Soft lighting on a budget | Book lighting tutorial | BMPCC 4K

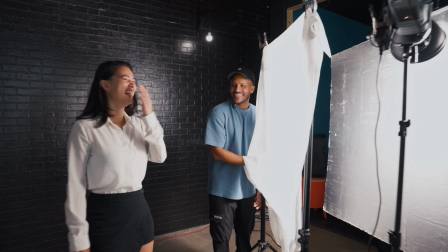Gotta get that dome in the shot, you know what I'm saying? She's amazing, perfect model.
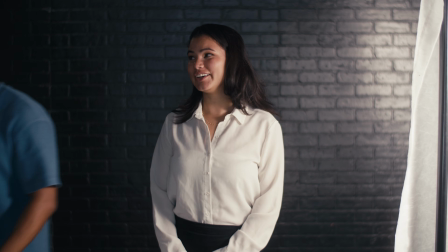She's always the best.
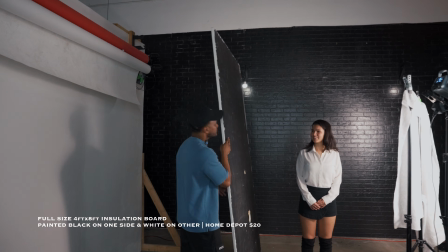Now, ideally, you would just have actual curtain, which I still could put up, but if you guys could see
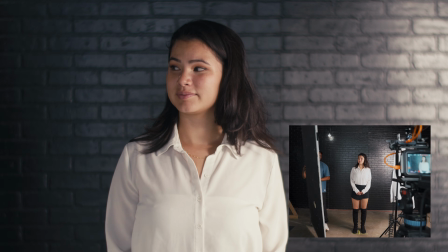that this is without, so if we do it this way, we're having bounce, which is nice.
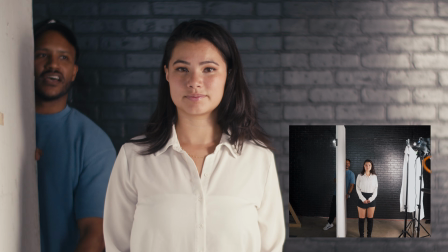And I could bring this away or I could bring it in. And now this is serving as the fill light, that being the key light.
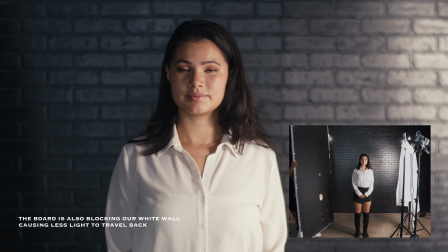But if I flip this around, we are inviting shadows more to her.
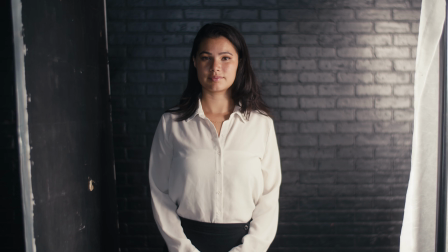And it's so subtle, but like when you're doing stuff like this with cinematography, this makes a world of difference.
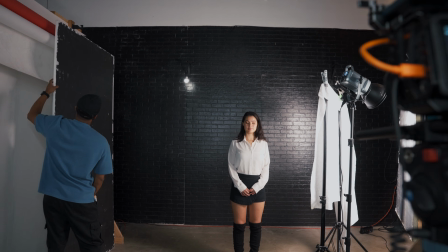And We're not even seeing the full vibe right now because we still have the diamond light on.
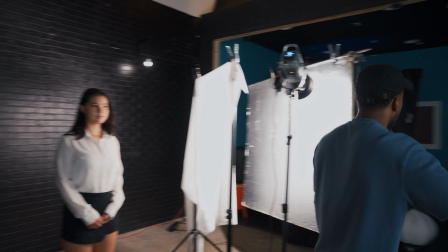I need to turn the diamond off. Let me turn that off real quick so we could actually fully see the vibes.
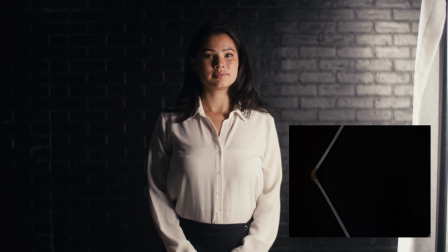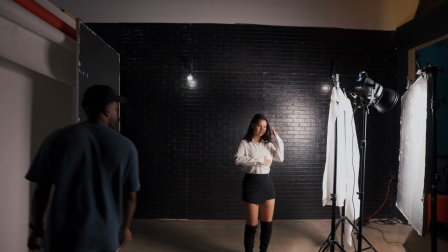Ah, yes. More moody, more moody. That's cool. That's looking pretty good.
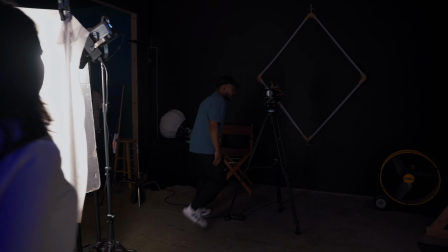Okay, very nice.
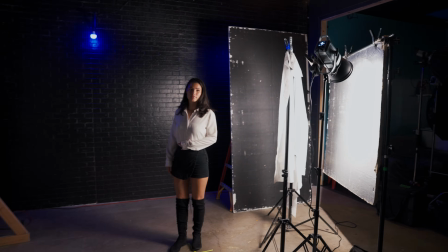Can you turn your pose to like, yeah, shoulder side, that's pretty good.
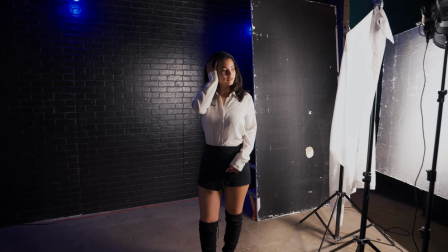Nice. And we are under the right brightness.
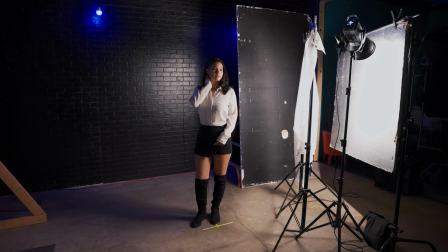We do have some diffusion on, or a filter on the lens, but that's looking pretty good.
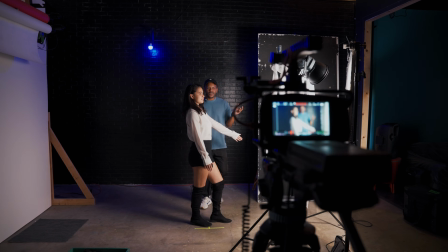And what's nice about this is it's like it hits multiple coverage, you know? So I could be in it.
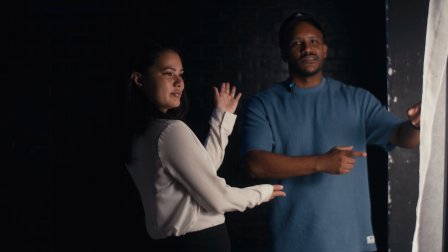You typically would want to use an even bigger light to pull this off
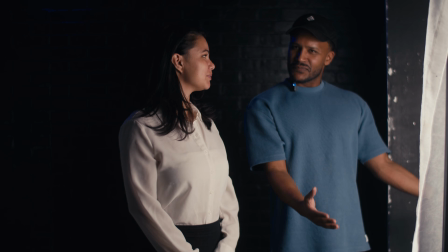and have a bigger set of diffusion, but for just a little close-up here, this is perfect.
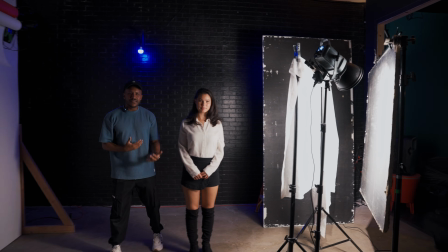Little medium wide. If you're on an indie budget, like you could probably pull this off for 50,
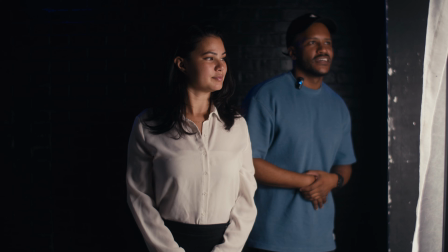60 bucks if you already have a light, and it covers a lot. Now, if we want to take things further, that's what we're gonna do.
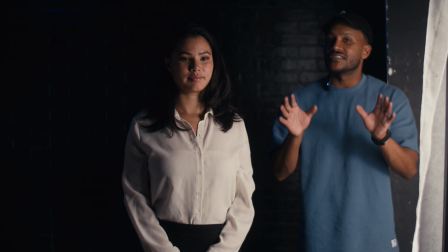We're gonna take things further, all right?
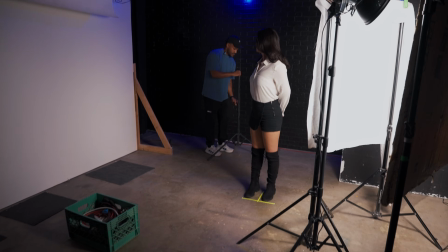Since we have a little bit of the blue with the bulbs on the top here,
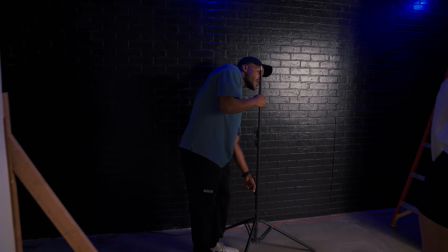we are going to influence these practicals more on her to make it a little bit more dramatic.
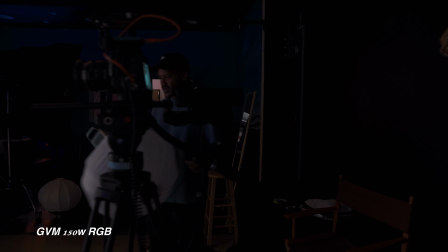Yeah. So this is the same kind of light. These are both RGB.
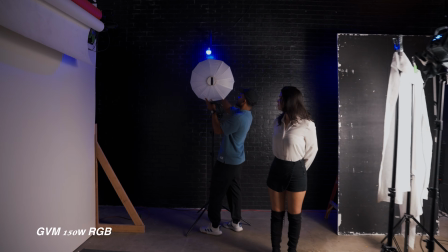They're not super bright, but they definitely get the job done if we're working close.
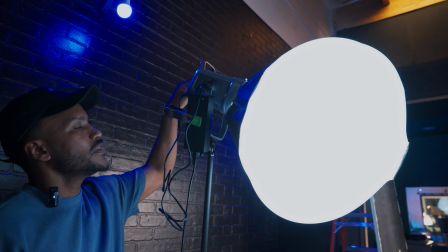Put this bad boy on striking. We're gonna change this to blue.
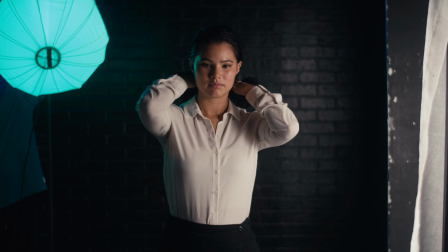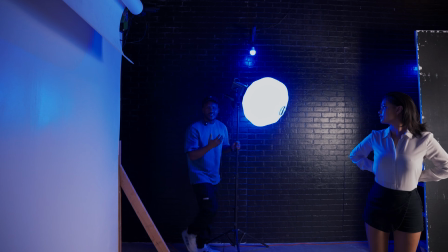I'm gonna increase the intensity, and we do have a modifier. So in the case of you not having the modifier, the diffusion with this is pretty good.
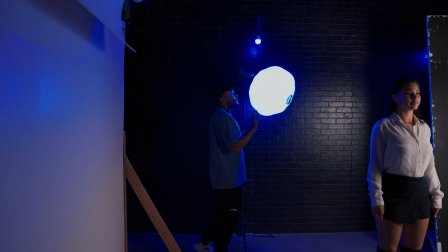But for this one, I guess we do have a modifier, but I'm actually curious what this looks like.
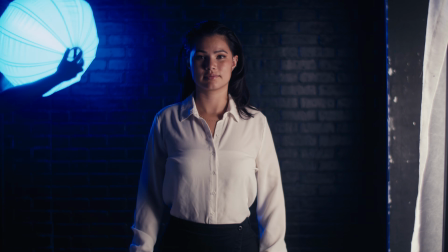It's gonna be crazy bright if I take this off. Yeah, that's pretty harsh.
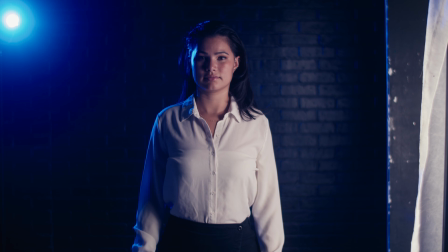That's pretty intense. Look how much casting we're getting. So that's why stuff like this makes a big difference.
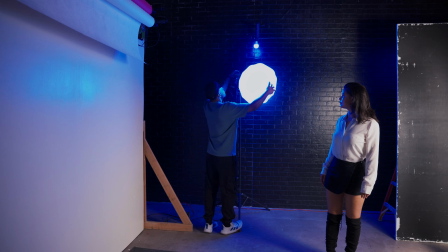There we go.
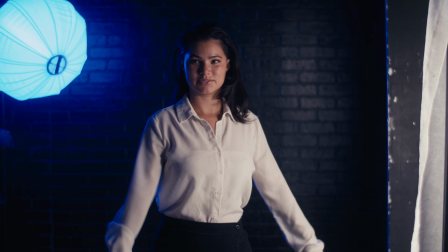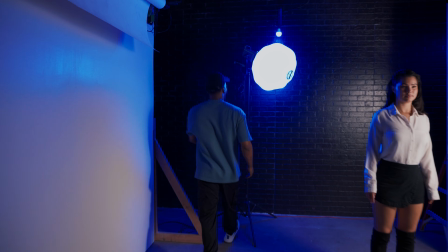Oh yeah, that's crazy. That's way in the shots. So I'm gonna bring this further back.
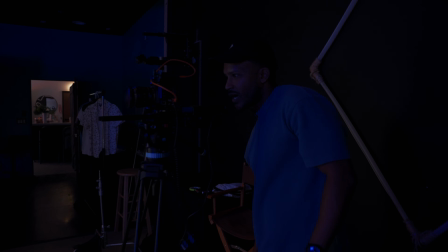I'm liking this.
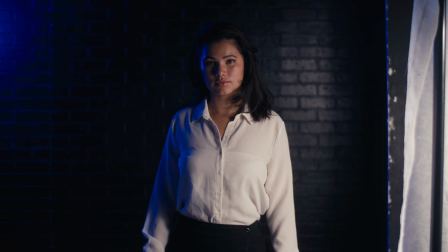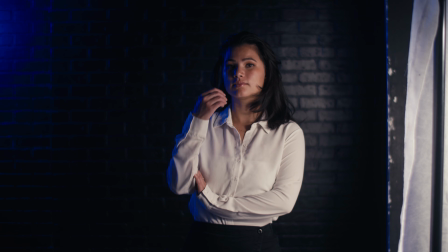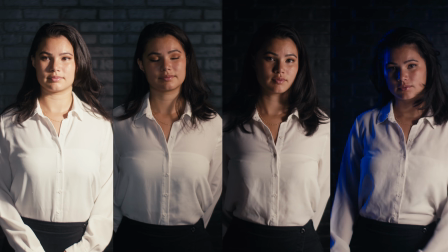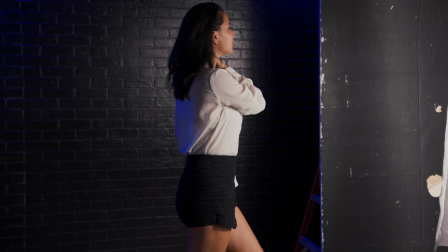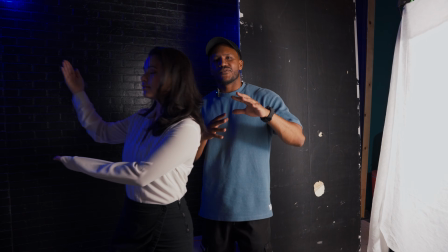Diffusion, book lighting, and getting really good soft shadows on the face.